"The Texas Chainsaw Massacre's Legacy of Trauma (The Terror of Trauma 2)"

Another choice to continue to evoke the broadcast media occurs with the following shots of a camera taking flash photos of a corpse, simulating the flashes of a paparazzi camera onto specifically a site of trauma. This idea of using news media to evoke a realistic sense of trauma continues through the use of radio news clips as
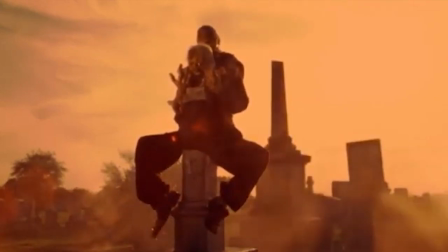they play underneath the revealing of the corpse statue and even the entire duration of the opening credits. The audio here continues to invoke the sense that this is dealing with real trauma,
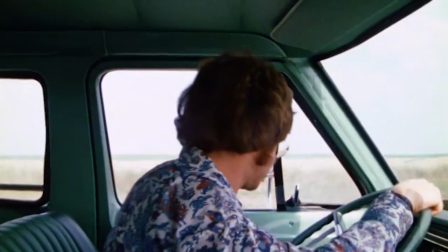as it then seems to become a diegetic sound when we are greeted with our gang of hippies.
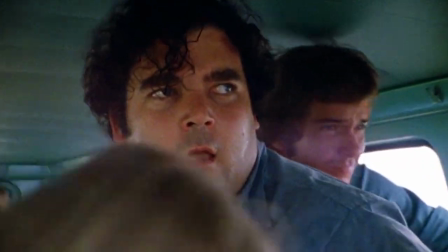As these traumatic events are being relayed to everyone in the van, we are greeted with our first image of the Texas landscape.
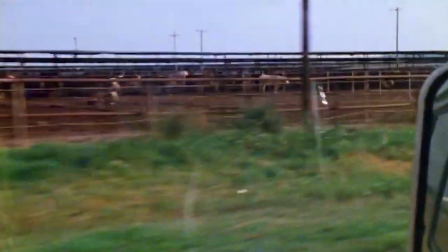It visually shows this is a landscape so brutal there are just corpses everywhere, both animal and human. The inclusion of broadcast media is certainly one tactic that the Texas Chainsaw Massacre employs to evoke real-world trauma into its narrative, but this moment gets us towards another significant way that this movie is able to tap into an American cultural trauma, which I think lends itself to the legacy that has helped this film endure over all this time.
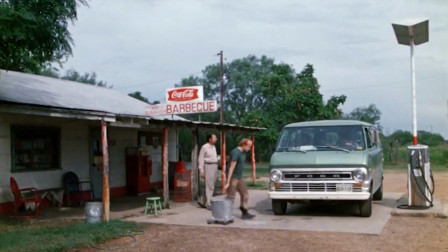As I mentioned in our exploration of the lighthouse, else, landscape and setting can become a useful tool to evoke the theme of drama.
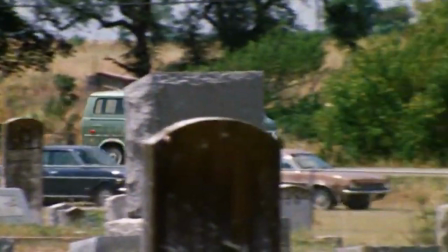As Ryan Hollinger points out in his video essay over the Texas Chainsaw Massacre,
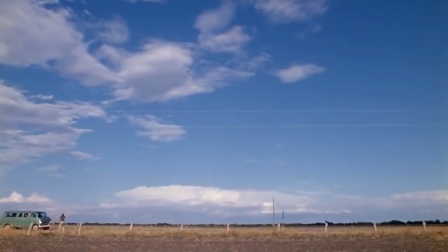the landscape is starkly barren, desolate, wide, and empty.
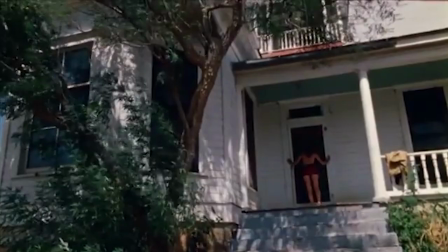The only few buildings present are all dilapidated, broken down,
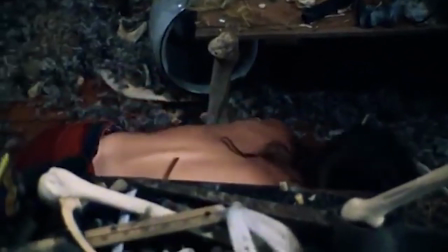or being overrun by nature, which is framed in a more creepy and eerie manner rather than something romantic. Landscapes like this, in fact, exist throughout a lot of the Midwestern United States, as well as the South Midwestern part of the United States. I speak somewhat from experience, as I had been living out in West Texas for about two years, but also the reception to this film from the notably New York and LA-centered intellectual crowd gets at the idea that Hooper and his crew utilized iconography of American suffering that tends to get contorted into an arena that is somewhat uneasy for many to discuss, especially given that this was produced in a time period where American exceptionalism was beginning to have some holes poked through it.
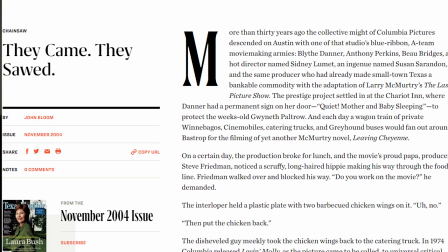If you have the time, I would highly suggest reading over Jean Bloom's exploration of the Texas Chainsaw Massacre and its production that was published in Texas Monthly in November 2004. Not only is this article incredibly dense, highly detailed, and well-researched,
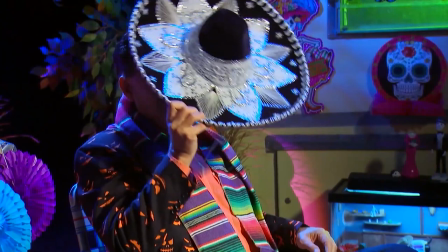it's written by John Bloom, who is actually Joe Bob Briggs, of drive-in, low-budget, horror critic fame. Despite some surrounding controversies on other things that he has said, you can look into those if you want to, he would be a useful resource and a lot of the information and analysis present in this article is highly useful to assist in your betterment of cultural analytical skills.
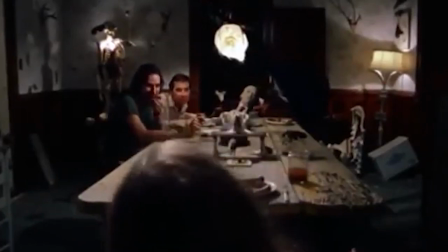In the section titled The New York Intellectual Massacre,
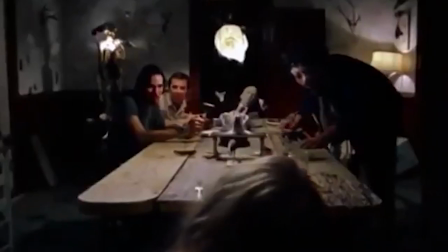Bloom outlines how the film was typically praised by film critics and intellectuals of the time, not all, but by many of them.
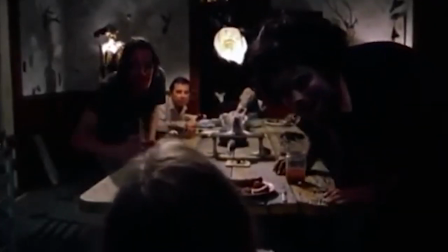But more importantly for our exploration of how trauma is presented in this movie is how he
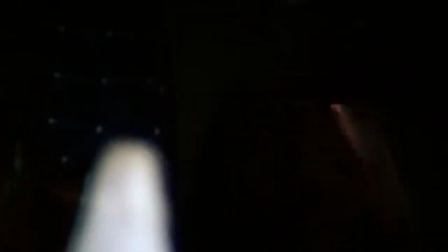points to the specific use of Texas and how it set off a certain reaction in these critics.